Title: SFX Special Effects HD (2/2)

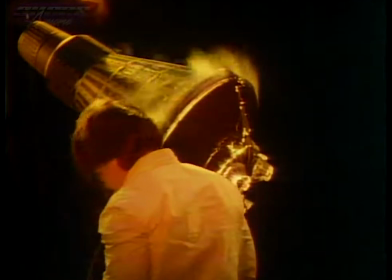[0:01]
what we wanted to put across in the reentry of John Glenn's capsule was the sheer violence of that event,
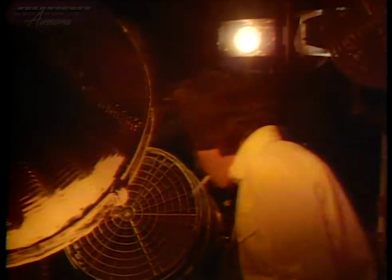[0:08]
with flames and chunks of this retro pack breaking off and falling away.
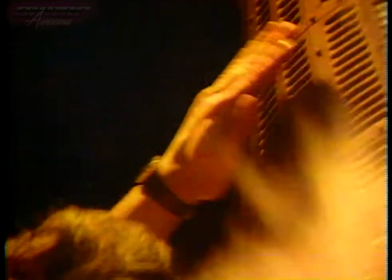[0:13]
We achieved the reentry effects by two different means, one of them being the use of liquid nitrogen.
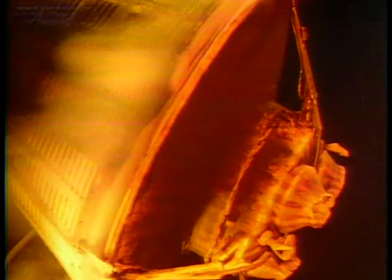[0:19]
The liquid nitrogen would spew out from around the rim of the capsule and out of several nozzles within the retro pack, and that would be blown backwards away from the direction of travel of the capsule to create the sense of this in a violent airstream.
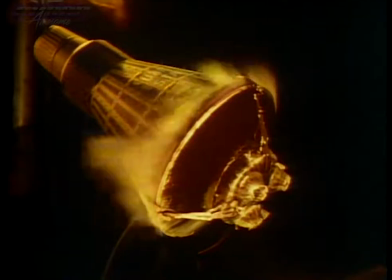[0:36]
And then that white liquid nitrogen was backlit with orange gels, that is,
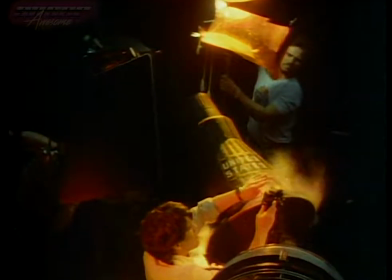[0:45]
orange filters over all of the light sources, so as to make everything that appeared to be white nitrogen now red nitrogen.
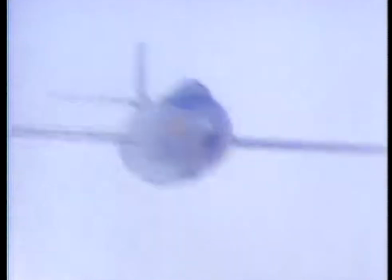[0:56]
In the X-1A sequence, we had to create the illusion that the plane became uncorked at around Mach 2.5.
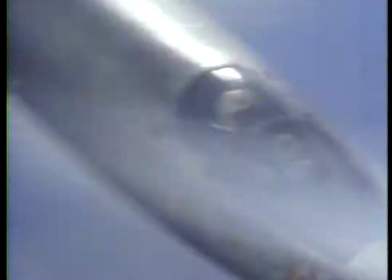[1:03]
That is, it went into an erratic spin from which Yeager barely recovered.
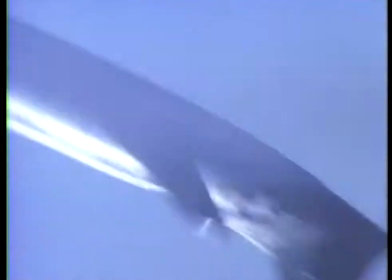[1:09]
The close-ups of that spin that would give the editors something
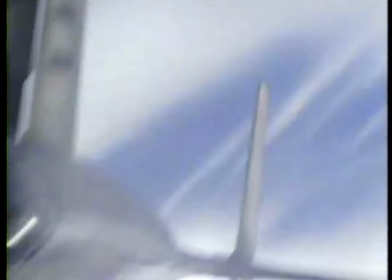[1:14]
that they could cut with was shot almost exclusively indoors in the studio,
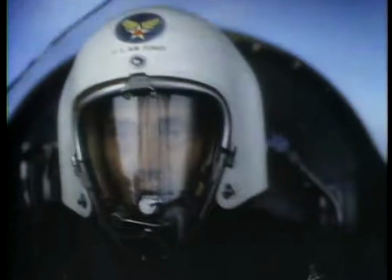[1:18]
with the plane mounted on
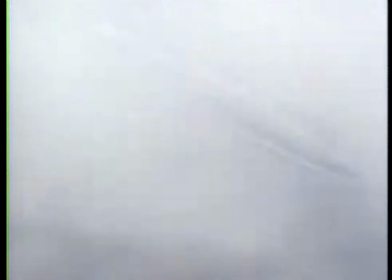[1:21]
a spinning device that allowed us to rotate it around in front of a painting that was also spinning in the background,
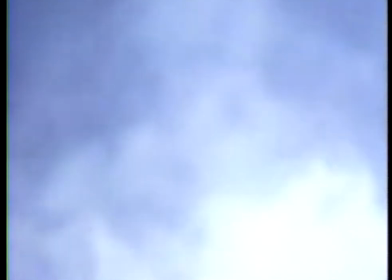[1:28]
with liquid nitrogen being pumped through the scene.
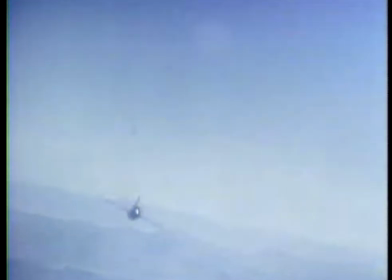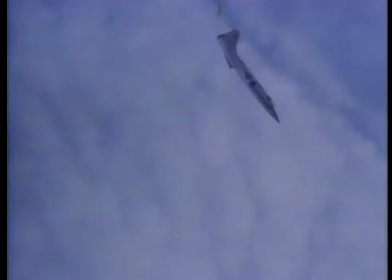[1:38]
Doing the special effects for the right stuff, we discovered that there's no such thing as a standard technique.
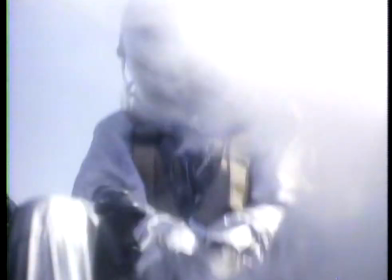[1:42]
We felt that what counted was to try to serve the director's vision. And we had to be willing to try any and everything, as ridiculous as some of those techniques were, to achieve that. We had to throw out a lot of preconceptions, and I suppose in this kind of work the only limit is one's ingenuity and the budget.
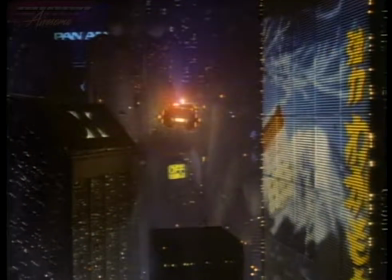[2:08]
Special effects can be used to create a world that doesn't exist, but nevertheless seems to be real.
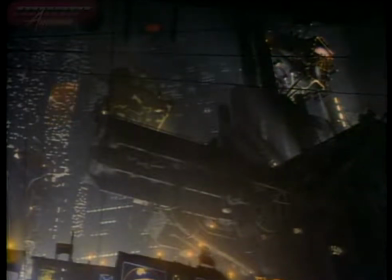[2:15]
In the film Blade Runner, artists produced a surprisingly convincing vision of Los Angeles in the 21st century.
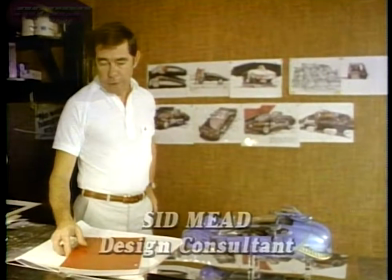[2:25]
Starting with the script, Ridley Scott, the director of Blade Runner, asked me to design the vehicle ideas for the film.
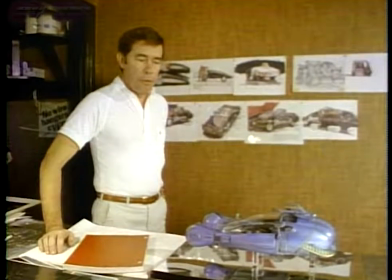[2:32]
We started off immediately with the spinner, the most difficult one to build.
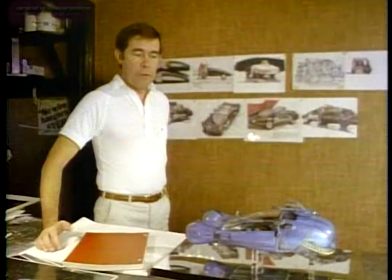[2:37]
It became a classic industrial design exercise in sequence, starting with concept sketches for shape,
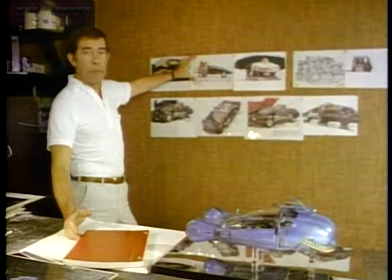[2:44]
refining those to specific details for a vehicle, an actual vehicle,
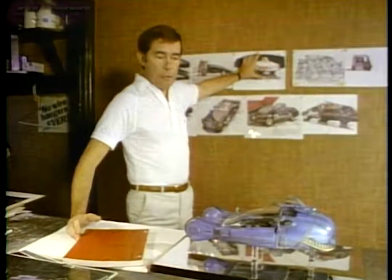[2:50]
organizing the mechanical detail systems, which made it look like it actually flew.
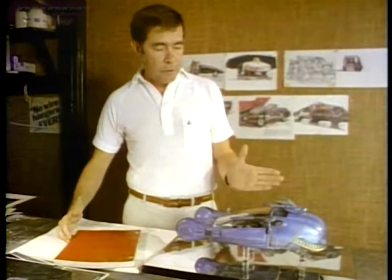[2:55]
It was an internal lift idea called an aerodyne.
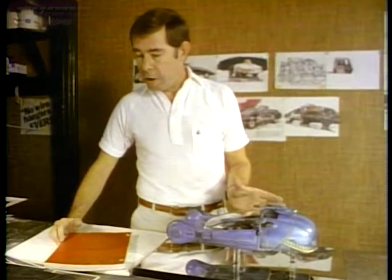[2:58]
The detailed sketches were then done after the concept was finalized in the form of gouache sketches.
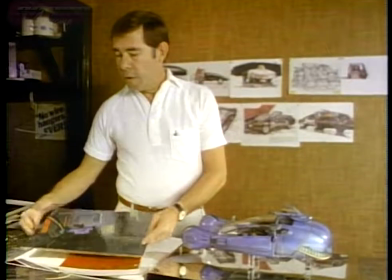[3:04]
The interior idea, the overall vehicle design,
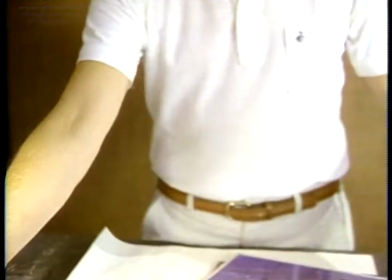[3:10]
and then the finished concept was handed over to the production designer, Larry Paul,
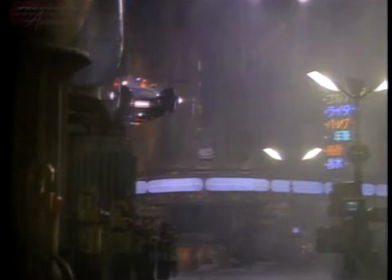[3:17]
and his staff, and the special effects people who actually built the fixtures.
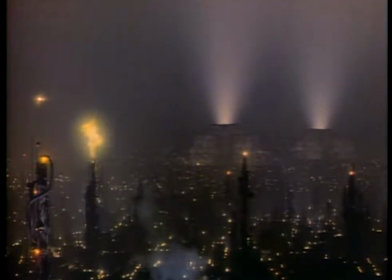[3:32]
Working as a concept designer for a film like Blade Runner was to
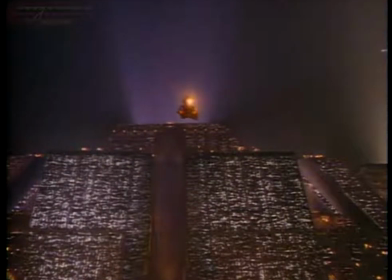[3:38]
invent a concise alternate reality, which was the director's vision,
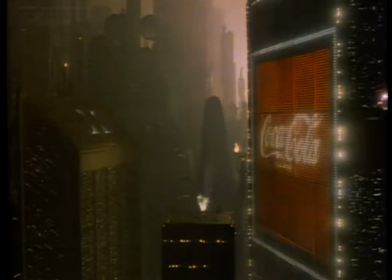[3:47]
translated through real sociological and technological parameters that we developed by discussion.
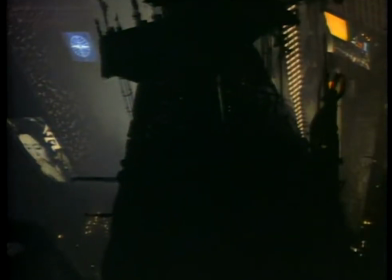[3:55]
We very seriously took a sociological idea
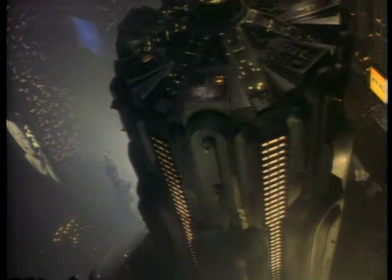[4:00]
coupled with technology and imagined that buildings would go up in height.
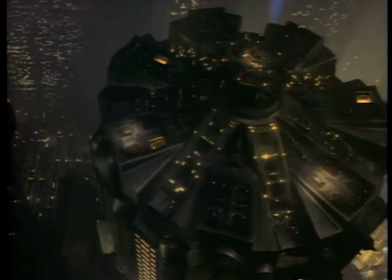[4:05]
Current buildings are about 1,300 feet, and we envisioned 3,000-foot buildings.